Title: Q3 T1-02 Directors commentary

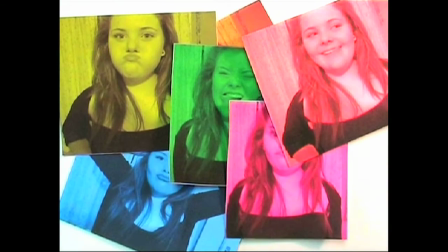0:00 We made the colours more vibrant and added the cut-out strips to make it more interesting to look like that. I like your pictures. The trees and the colours, the drawings are green. From the beginning, it was crazy. Yeah, that's good. Then the walking could have been made clearer, maybe more of a definition on a step.
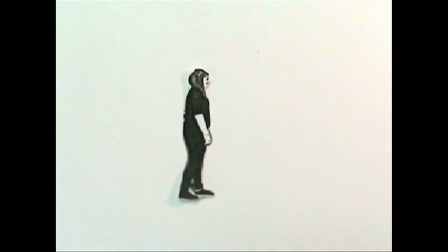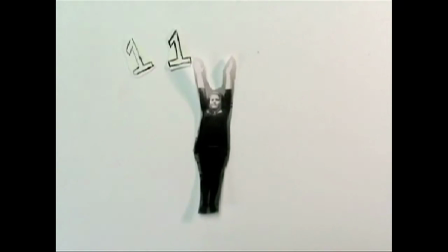0:31 We could have taken more time here to cut the pictures as it's on a white background so you can see the mistakes easier.
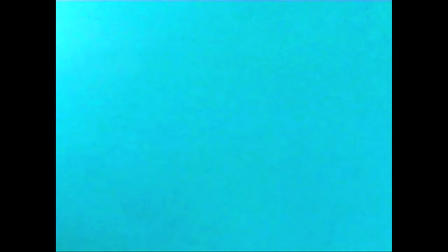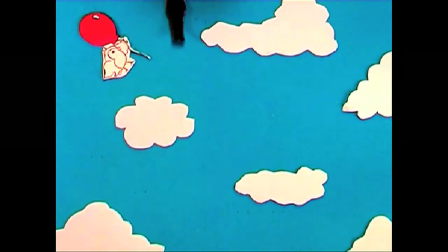0:43 In this forest you can see some shadows in the top of the screen.
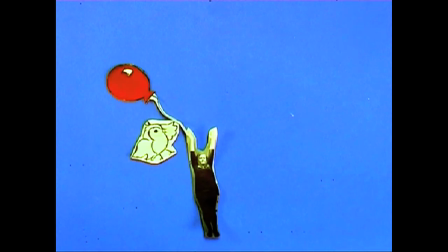0:48 Although none of the people have picked up on it, we as a group have been and we feel it's positive effect.
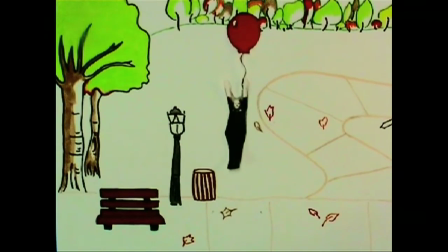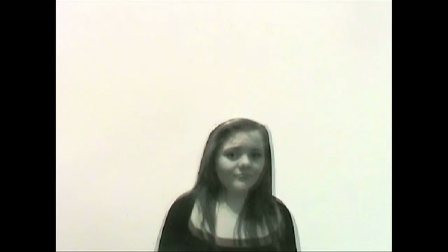1:00 I know every station
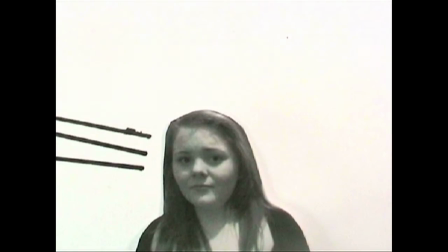1:03 Off by heart Never get up Just go back to the stars I'm going to get what's going on, is it wind?
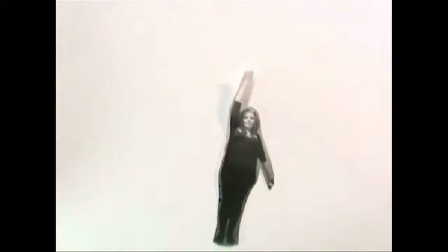1:10 I think that's wind, yeah I'm as young as I wanna be
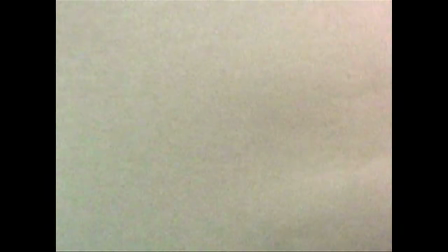1:15 I think I'll never worry If I fly,
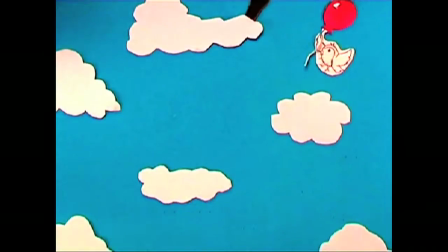1:19 fly, fly I'll just fly, fly, fly I like this bit When things are moving so far
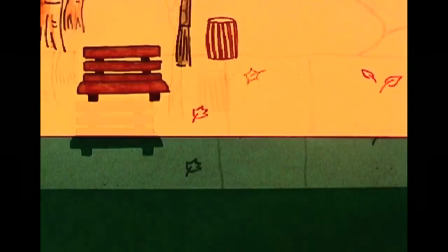1:29 Again whilst filming we found it hard to get the light the same every single time, creating colour areas that we didn't want because it was so noticeable.
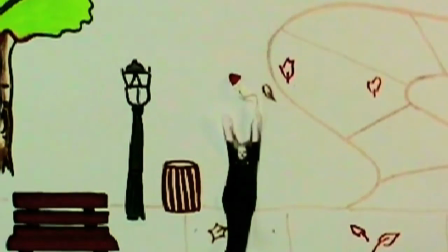1:37 Although colour corrector helped, you can still see it. The amount of work there would have been. Cutting out each picture and printing each amount. There's also a lot of pre-planning to get the photos needed.
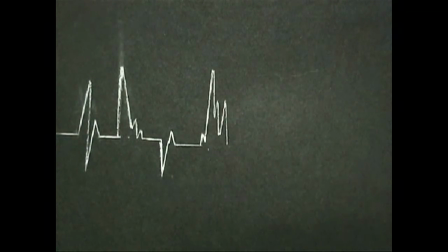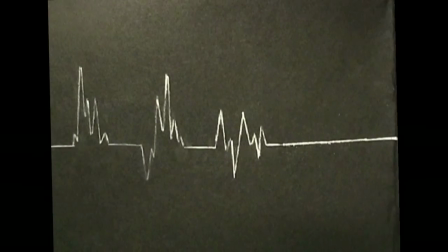1:56 As we used the eye stop motion, it took a while to pull
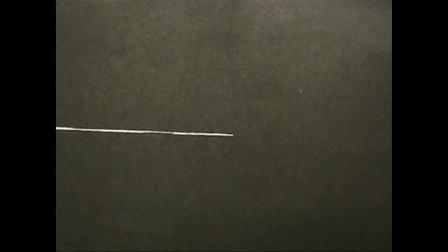2:00 and it was hard to keep the consistency with no shadows and hands in the corner and ears where you can see it. There's already transitions. Oh, like this! These sort of stop motion transitions haven't even changed. Can you see it?
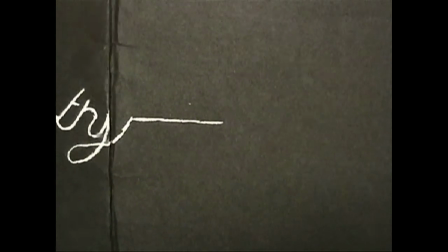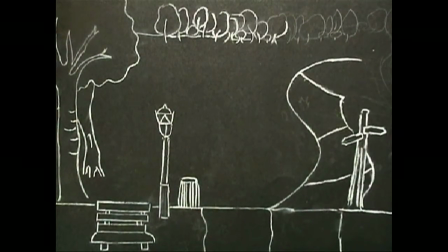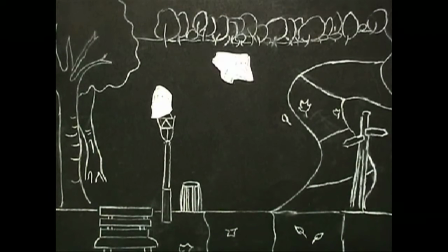2:26 For us personally, right, this is too much here, but we know on a real screen it will look professional rather than die,
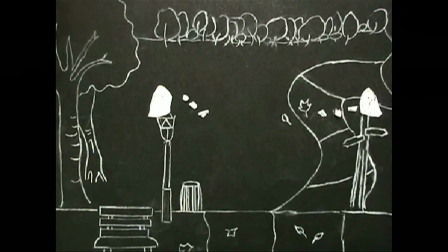2:33 and it creates a glow almost like our ancillary goddess. I like how the birds are flying.
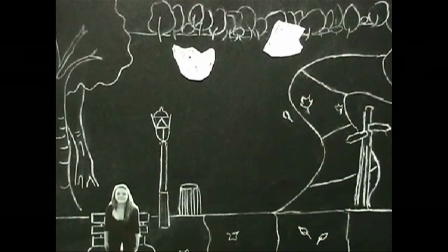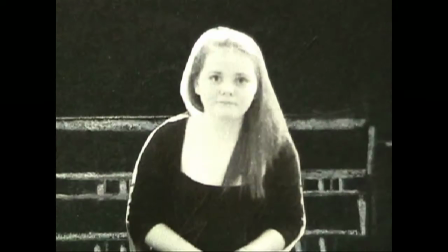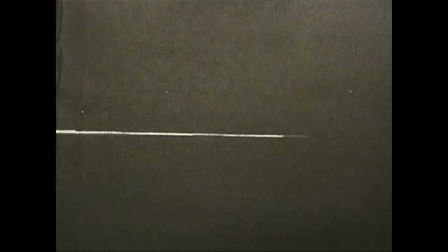2:55 We wanted to finish my video on a positive impact.